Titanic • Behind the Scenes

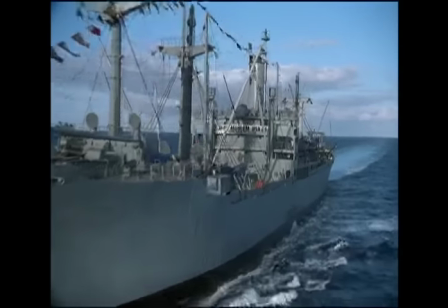[12:28]
And we photographed the Lane Victory, which is a 1945 ship, and imitated those shots.
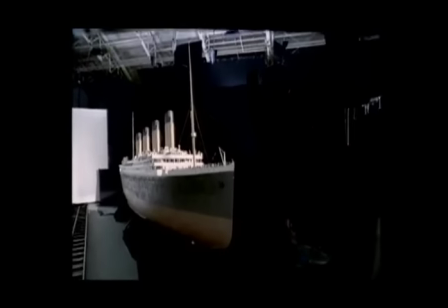[12:33]
And then we used that as the basis to animate our motion control camera doing exactly the same thing.
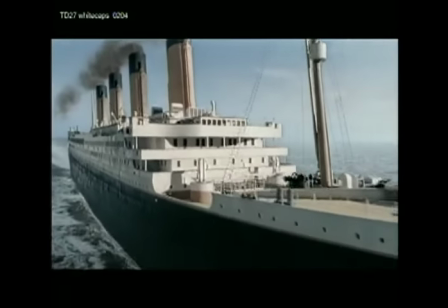[12:38]
It became our animatic of sorts. You've seen a ship on the water before, and this is what it feels like, so hopefully it would make it more realistic.
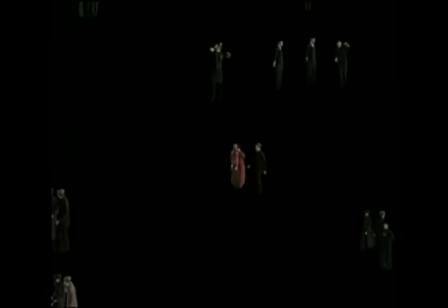[12:45]
That was the idea of the people. I'm going to shoot vignettes of people that are doing real-life things, so hopefully, again,
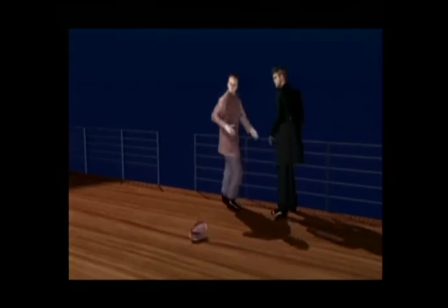[12:51]
the sum total of what you're seeing, even in the periphery, is something that is real-life.
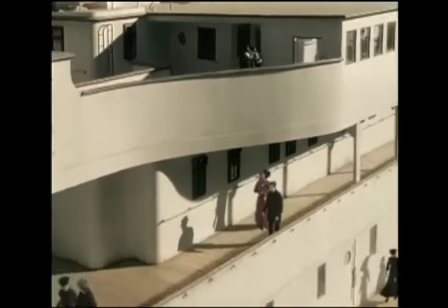[12:56]
And hopefully, at the end of the day, your sum total of what you've seen is something that feels correct and feels real as opposed to completely artificial. The first time we came up with the whole motion capture idea, I learned very quickly that even though you could capture the way human moves,
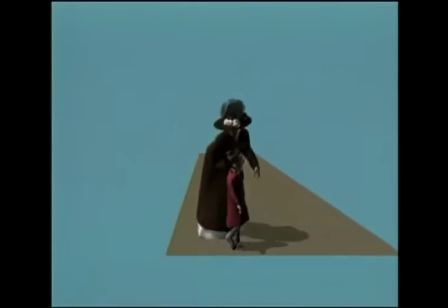[13:13]
it's really the way they move that makes you believe that they're dramatically in that scene. So you have to direct them.
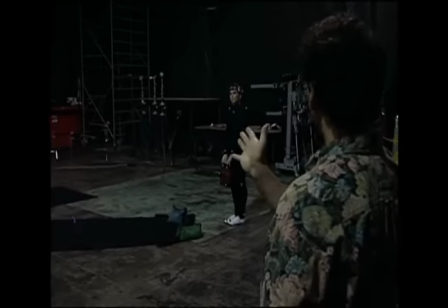[13:19]
It's like, no, you can't just walk. You have to walk somewhere. You have to walk. You have to do something. You're creating a moment in time.
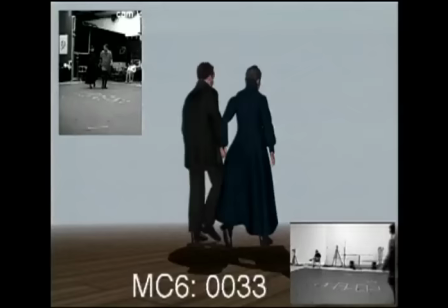[13:24]
Context makes these little vignettes come to life. We start to populate the ship with these people.
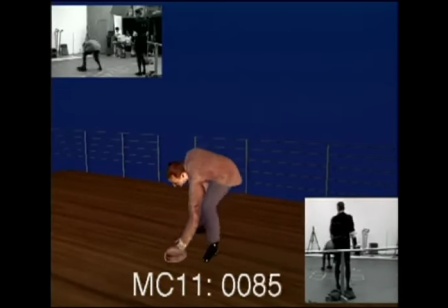[13:30]
And once they moved, you got the essence of that personality. It's not generic people.
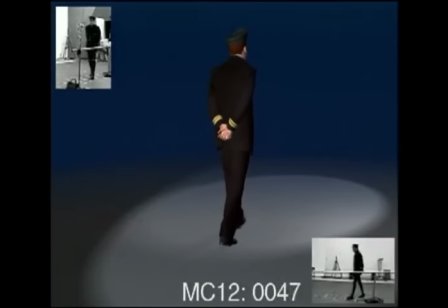[13:35]
And all of a sudden, you sort of put these souls of these people that you transplanted through this process onto the deck of a ship. Now everybody does this sort of thing, so it's no longer as fascinating as it was.
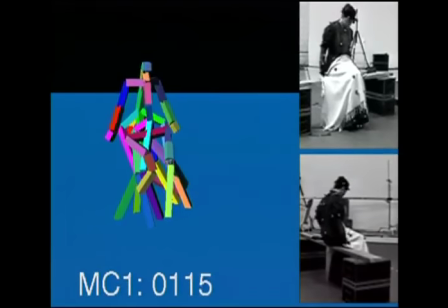[13:47]
But at that moment that you crossed that bridge and you knew that, boy, anything is now possible, this is now going to change the face of doing this kind of work.
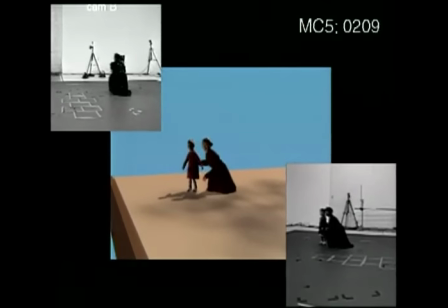[13:55]
It was pretty thrilling, I have to say.
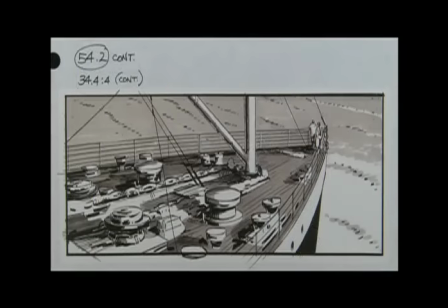[13:58]
We called this the Million Dollar Shot, not only because it nearly cost that much, but But because for Jim, it really sold the reality and the beauty of Titanic.
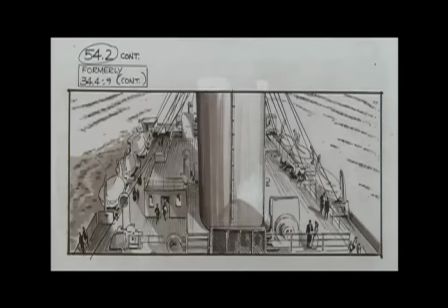[14:08]
We were going for a full-on helicopter-type beauty shot to cap the scene,
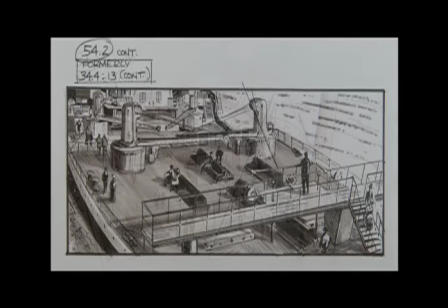[14:12]
because it was very important to the story that we see the ship in broad daylight in all its glory.
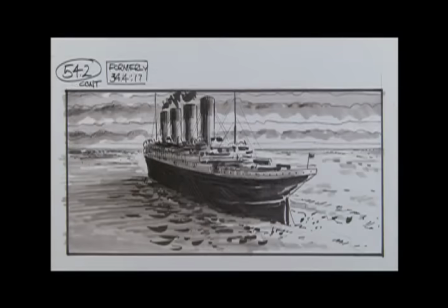[14:18]
If you didn't appreciate the ship, you couldn't appreciate the sinking, so you had to appreciate it in the terms, in the subjective terms, that people felt about it before they knew they were on the Titanic.
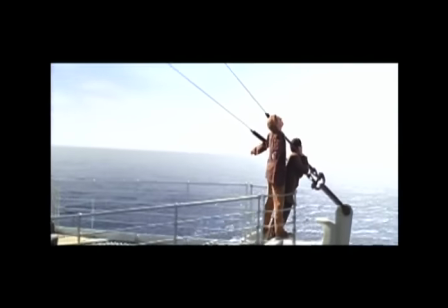[14:28]
It both celebrates the ship and it celebrates Jack's character at the same time, which is what I really love about that scene. It just makes it seem like the idea that you're gonna die, that disaster and doom are coming, are so far away and so impossible to conceive and if you don't start from that place you'll never understand what it was like to be on that ship. So the question was how do we do it, where do we start?
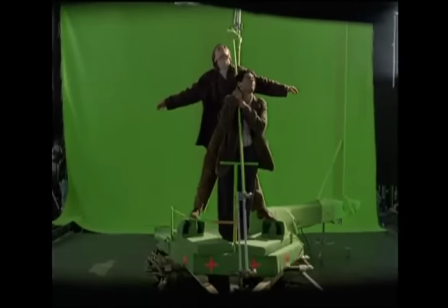[14:51]
We put Danny and Leo on a turntable at Digital Domain and the turntable
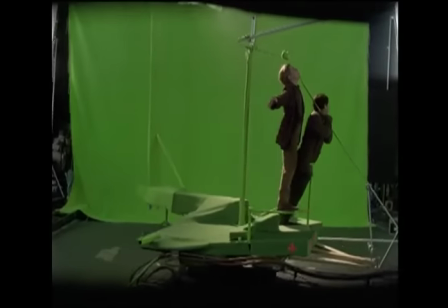[14:56]
and a slight camera move exaggerated the move so when were coming off of them,
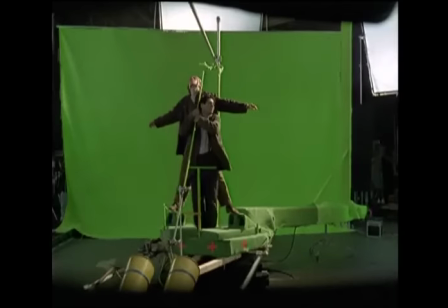[15:01]
that was all done against green screen. And they were then composited onto the model of the ship.
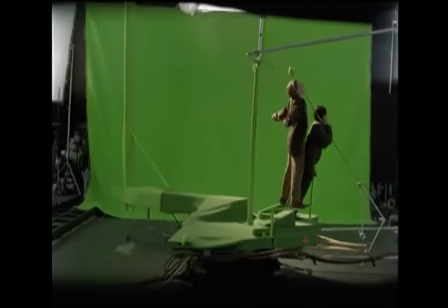[15:07]
And as we pull back to a certain point where we couldn't move the camera anymore,
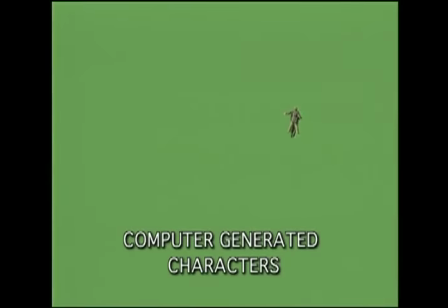[15:10]
they transitioned from live people against the green screen into CG computer-generated characters.
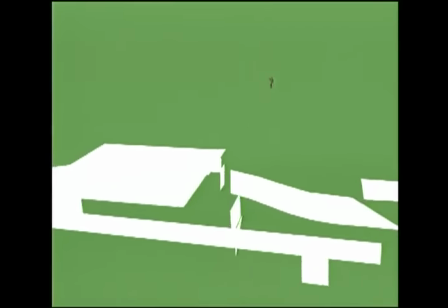[15:18]
We then had to add all the other elements to the shot. Computer-generated water, digital smoke, digital birds, a digital flag flapping in the wind at the stern. Motion captured digital people to populate the ship and wake elements shot off of real ships
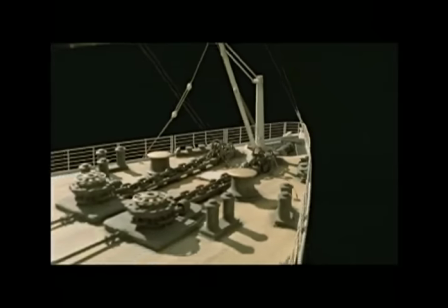[15:37]
manipulated digitally were all combined with our large-scale miniature shot on a stage.
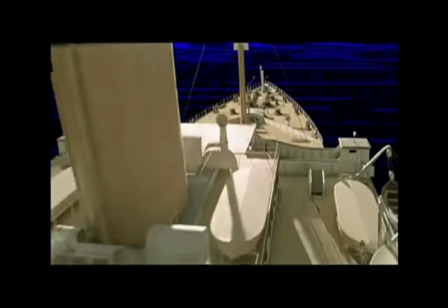[15:44]
Pulling the shot off took pretty much every visual effect trick in the book and a few we had to develop ourselves.
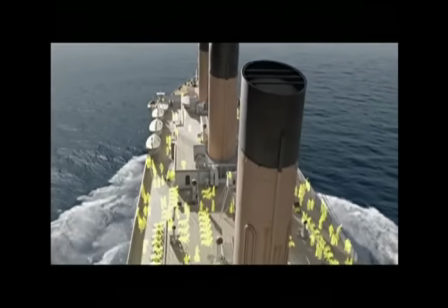[15:51]
A lot of these methods are now commonplace in the effects industry. It really was a key moment in the film,
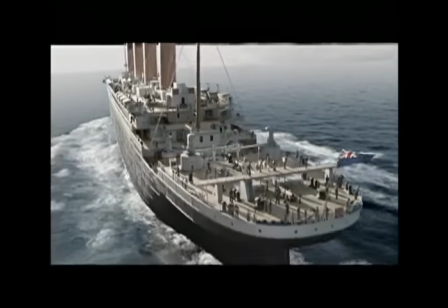[15:57]
both in terms of exuberance of the voyage and the proof of how all the different effects techniques can come together to convey the emotion and tell the story.
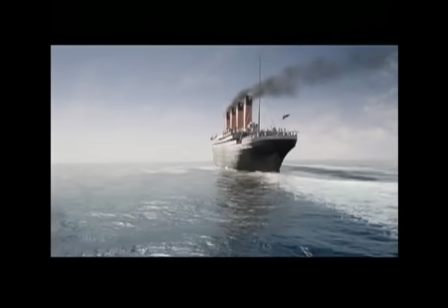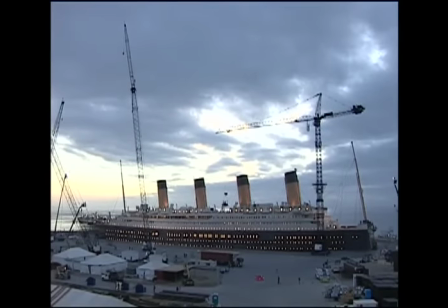[16:11]
My favorite set would have to be the ship set, Stage 1. It was virtually the whole ship.
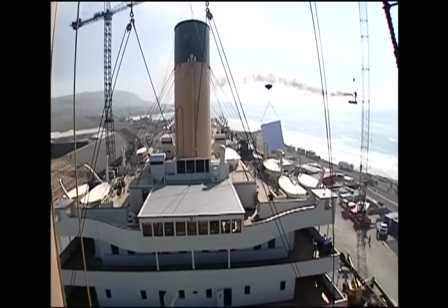[16:18]
The deck heights were accurate. The width of the ship was made accurate. This thing was enormous.
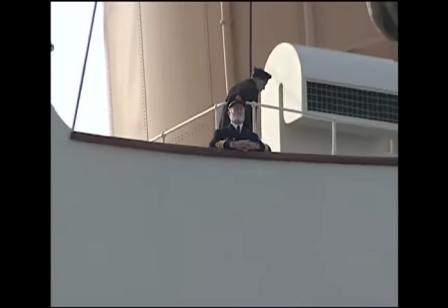[16:25]
I mean, this wasn't some little set. This was this massive 80-story building on its side.